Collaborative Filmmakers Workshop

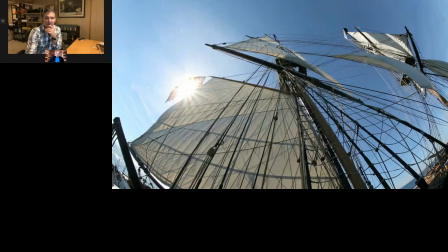But we're basically just setting up the mutiny with the historian,
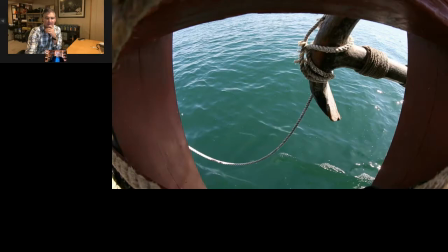with some shots, with the ship, and it gets us to the main part,
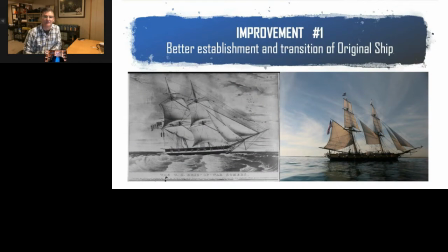I think that we could have improved this in number one, to better establish the transition of that original ship. Because if I go back one, like that's the ship you're looking at.
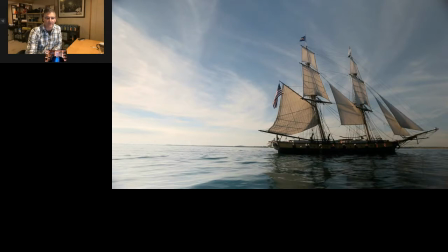But if I go back even a little bit further to the first shot where you're on the boat,
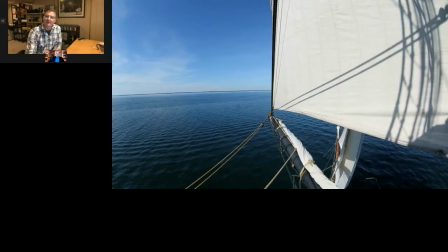like you're just on a boat and you have no idea why you're really there. What I thought I could have done better was to establish that.
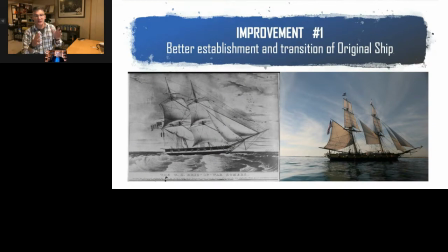And as you see, like the Brig Summers, we found the exact same one, same type, the Brig Niagara on Lake Erie. And we went up and shot it. And so I feel like if I'd have done a little bit better job, just a small little thing there,
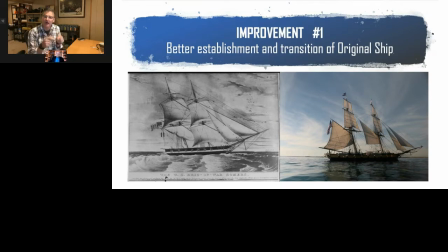you would have felt like you were on that ship that was the mutiny. um so as as we go through that part the next place where we've got to get to is basically the mission right of what this is
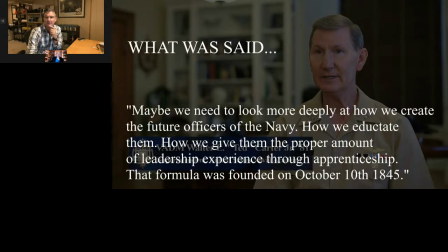all about the reason why the academy uh was founded and it was with this question that the soup says maybe we need to look more deeply at how we create the future officers of the Navy. Everything then kind of revolves around that.
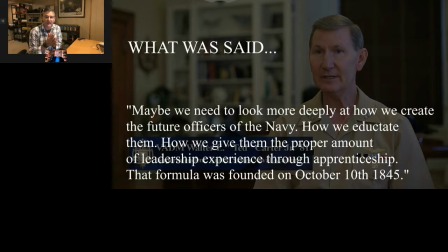So you've got finally the founding of the academy, the inciting incident, the founding in 1845. So then what we figured we'd do is we'd get to I-Day because of the pomp and circumstance of it.
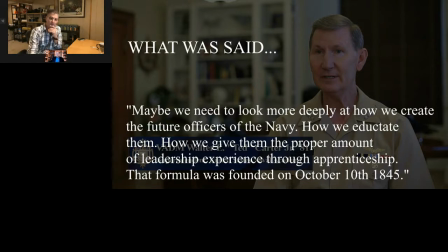This kind of leads us to improvement number two, um, again with transition.
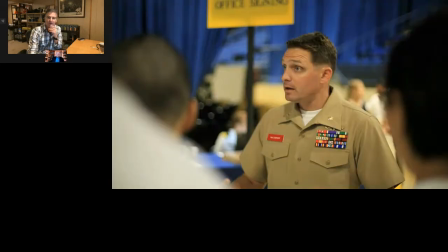So you see Major Lampert there you know basically today is eye day
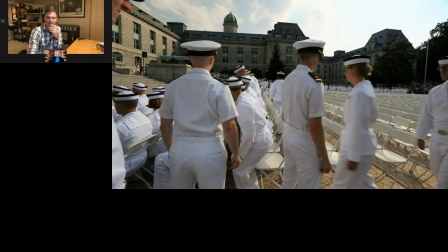and the first real shot we see is what i think looking back on it's just kind of a nondescript shot that i wondered could i have set up the yard better um could i have done it more justice because it's
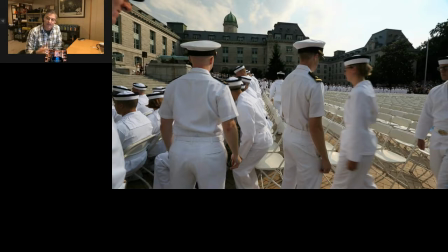a dramatic day um like i said there's a lot of pomp and circumstance to it. And looking back on this, it kind of felt like we were just all of a sudden we were there, kind of the same way we're all of a sudden we're just on the ship. So that actually gets us to number two.
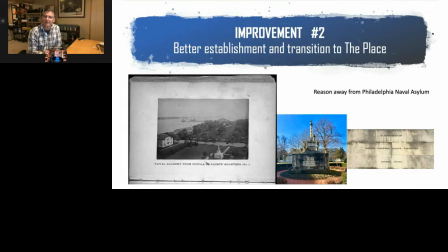Once again, those transitions to place can be really important to help you to put you there as a viewer um i went back a little bit and the photograph here we'll go through these um in a minute but the other
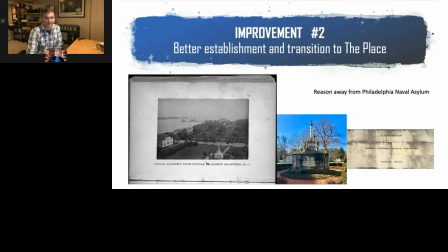interesting part was why they chose annapolis so um they they chose it
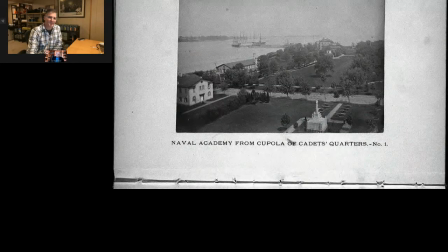because they wanted to get away from everything um as it turns out this is a shot from i think it's 1850 and you see what it was like and you see the reason why they chose the place
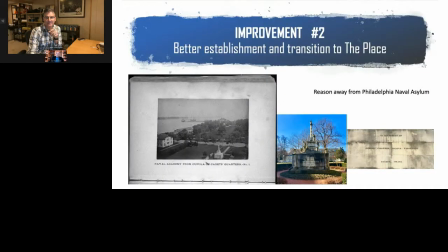um there was something called the philadelphia naval asylum which might not have been a bad name to keep um depending on how some people feel sometimes about the yard but they wanted to get away from Philadelphia at that point
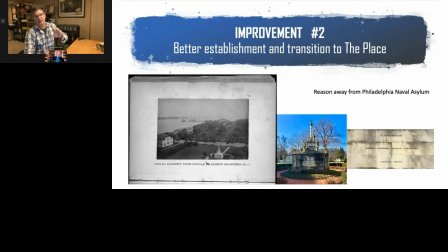and put it in a place where where they could really just focus and teach and learn and so that was it in
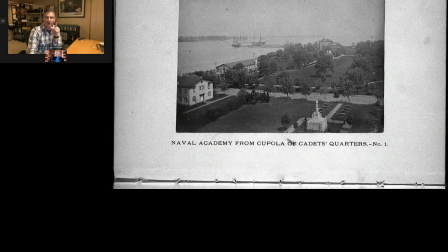1850 what if I would have gone from that you see in the bottom right hand corner you see the Tripoli monument and you see the cannons You saw the canons later in the film as well.